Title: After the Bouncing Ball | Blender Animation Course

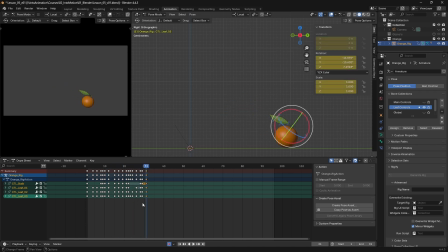12:29 You'll notice I'm trying to set keys on everything as we go through. A few areas that I haven't, but what we don't want to be in a position is where something that we change further down the line impacts frames further back.
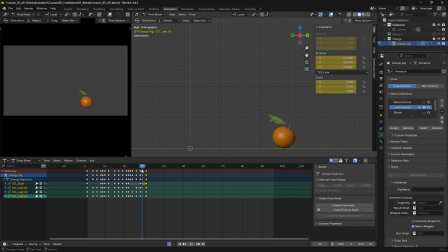12:41 So selecting everything and setting keyframes on it can be very helpful, just to lock everything in position on that particular frame. So just to have this recover up a little bit.
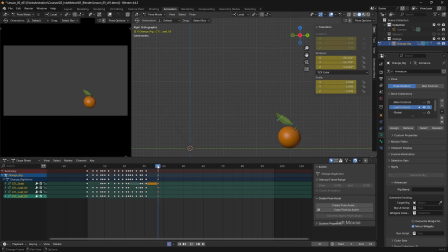And what I want, I'm just going to drag this further down the timeline so that as the orange starts to move backwards,
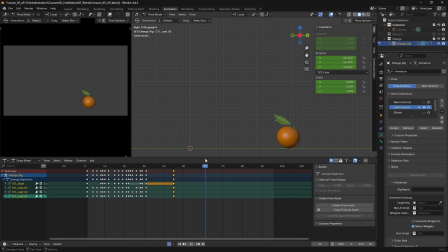13:18 the leaf is still on the way up, and then the leaf will settle down somewhere back here. So I'll just rotate that slightly down into place.
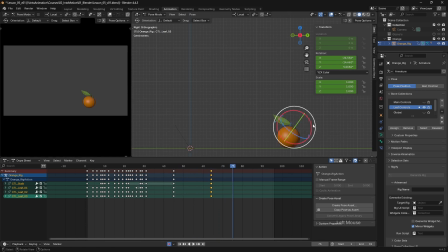13:33 Maybe just have a slight recovery back up again. Just move that one a bit further down. That's a bit extreme, so what I can do is select everything there,
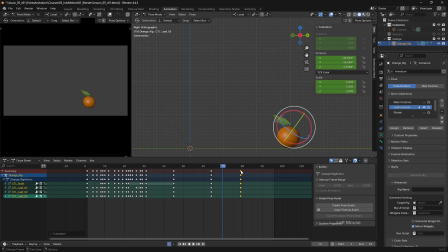13:48 set keyframe part way along, and I can just move that and overwrite that keyframe there, move it on a little bit as well. So let's play this back and see what we've got.
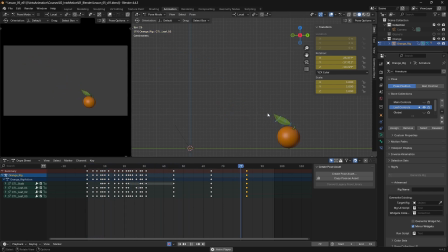There we are. So I'm fairly happy with that. What we want is this feeling that the leaf is following the path that's been dictated by the orange.
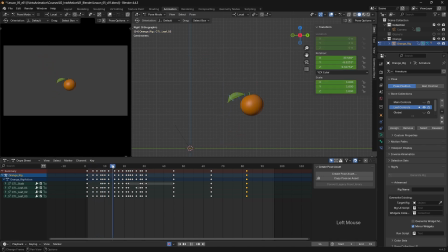14:19 It's dragging behind, and as the orange slows down, the leaf follows through. It moves back up again and drags behind. We have more follow through, and then we have a settle at the end.
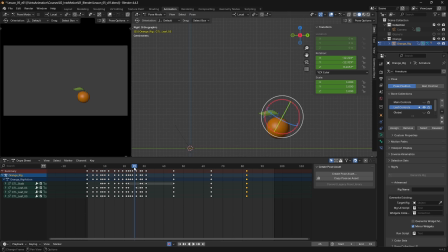14:33 And how much that leaf moves at the end, how fast it moves and how quickly it recovers its initial state, really tells us a lot about the material that it's made of. If we have too much movement in the leaf at the end, it will appear too floppy and not have the stiffness that that leaf naturally would have.
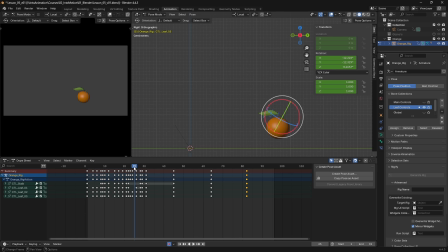14:50 And getting the right balance comes down to practice, experience, and paying attention to how things move in the world around you. Studying reference can be really helpful in that sense. For this lesson's exercise, I've animated another orange bouncing off a wall and coming to a stop.
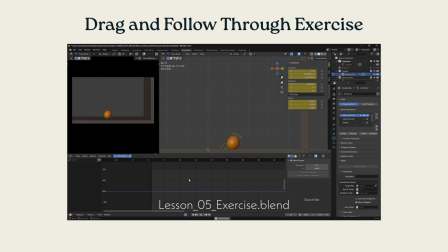15:05 Using the provided start file, try to add drag and follow through to the leaf,
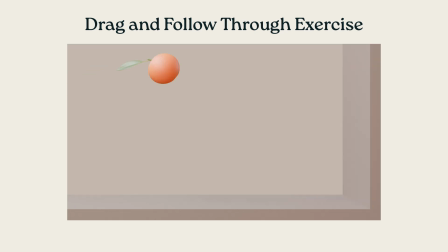15:10 paying attention to how much it deforms based upon the speed of the orange and how quickly it settles at the end of the move. Have fun, and I'll see you in the next lesson.